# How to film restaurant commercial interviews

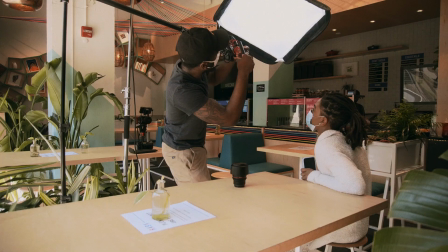9s
I've been waiting for you. Today's gonna be a pretty jam-packed day, so I'm gonna take you on a shoot to the restaurant that we're shooting today.
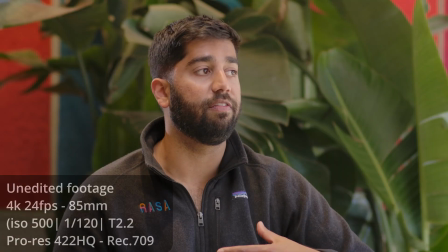16s
I wanna show you my process and how I go about to setting up when I'm going to restaurants, from the type of gear I'm using, how I scout the location, so all of that stuff I'm going to be telling you in this video. At the end of the day, it's a run and gun project, so there's not too much time that I'm gonna have on set and for prep. Most important now, it's time for me to like pack my gear up, make sure that I have everything in order. So that way, as soon as I get to the shoot, I could just have everything in place. Remember this video that I created like a while ago on how I create my YouTube process? Yeah. So there's that app that I use in there. That's called Todoist. I use that app to write down all the gear that I'm going to need. I write them down in a checklist and then I go down the list and check them off and make sure that everything is packed of course there's going to be like random pieces that you're going to just be like oh you know what let me bring that with me just in case but at the end of the day you know creating a list a gear list is going to make sure that you're not missing your camera you're not missing your softbox or light i remember one time i went to a shoot i forgot the whole camera how the hell do you forget a camera luckily there was a rental company right down the street and i was able to get a camera on the spot so a gear list is very important this is the
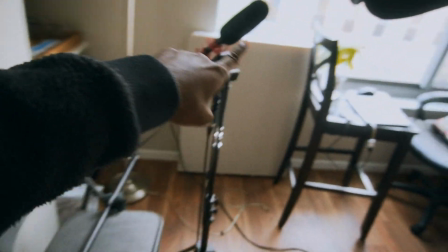93s
camera that i use which is the z cam my microphone the ntg5 i'm also going to pack up this soft box and the c stand now the thing about restaurants is not all restaurants are created equally the thing about c stands is they're pretty inconvenient in certain times so it's either you have a c stand or you could get like a regular light stand in this particular space that we're going to i'm not sure if we have enough room for all of that. I'm going to bring one C stand just in case and I'm going to bring a lot of light stands.
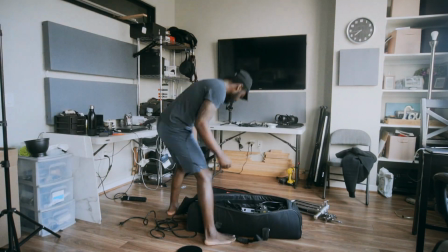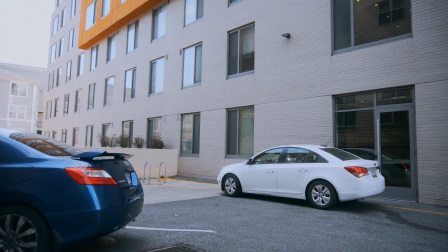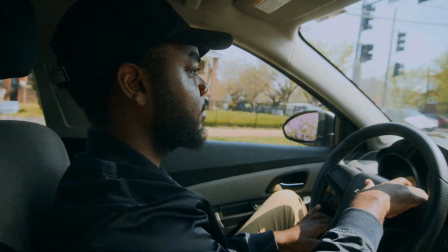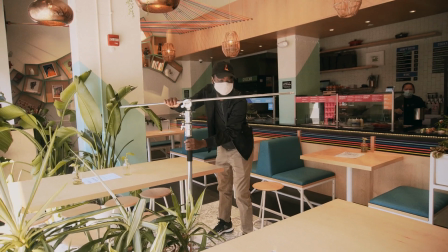147s
Alrighty, I decided to do this part of the video a voiceover because I didn't have time to stop continuously to update the vlog.
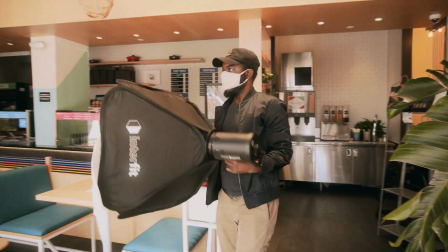155s
Anywho, the first thing I did when I got to the restaurant is I scouted the
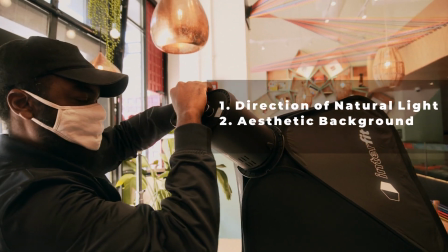159s
location and how I did that was I looked for where the natural light was coming from
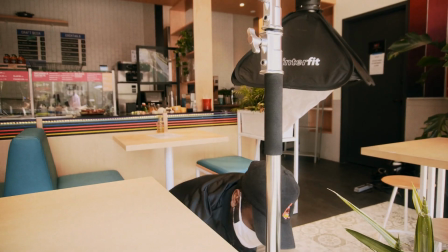165s
because I knew I wanted to use that to motivate my lighting. Now the second thing I do is set up my camera gear.
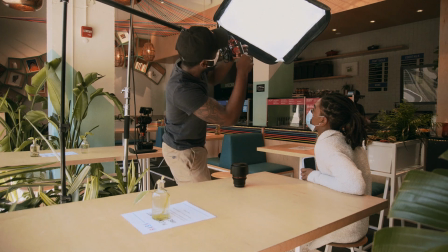173s
Then I went ahead to fix my microphone. Now I had my microphone boomed right over the client.
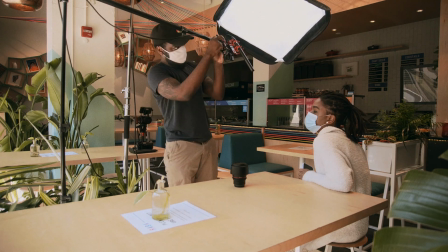180s
I basically gave it a pretty wide range for the microphone to capture the audio.
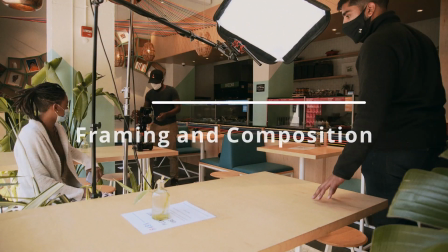186s
Once I do that, I go ahead to frame the shot specifically on the client now that the talent is sitting there.
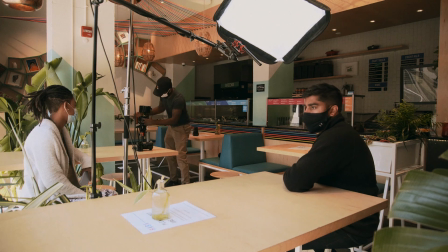194s
I'm using an 85 millimeter for this specific shoot because the space allowed me to go that far back.
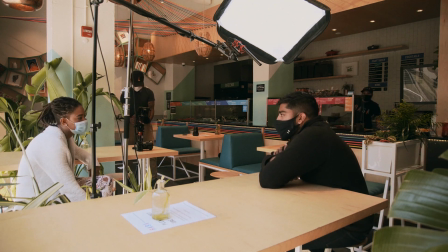202s
And second, I wanted a deeper shallow depth of field in the back of the talent so that way it could make the video quality looks superb.
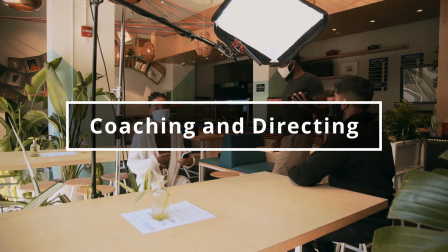211s
Now another thing that you have to keep in mind when you are on these shoots is that you will
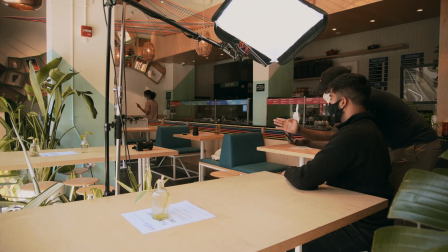216s
have to coach the talent to help them stay consistent with their posture so that way you could have a better outcome of the shoot.
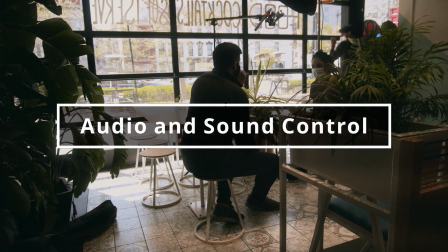223s
As far as sound goes there were no treatment done to this room so I asked them to shut the doors
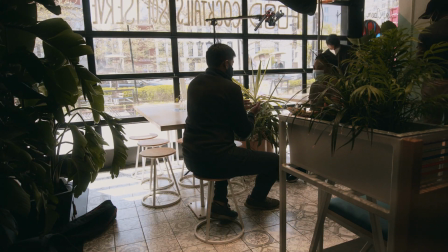230s
in the restaurant so that way the outside noise won't really impact the audio that we're capturing from the talent.
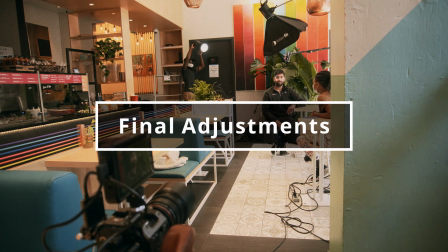238s
Now lastly what I did with my lighting I decided to put a kicker light last minute behind
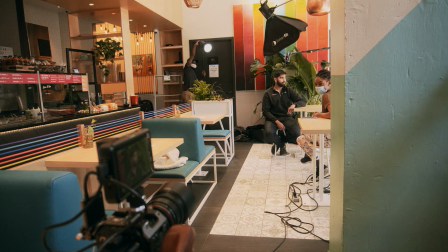243s
the client because I felt like the ambient light wasn't doing it enough for me.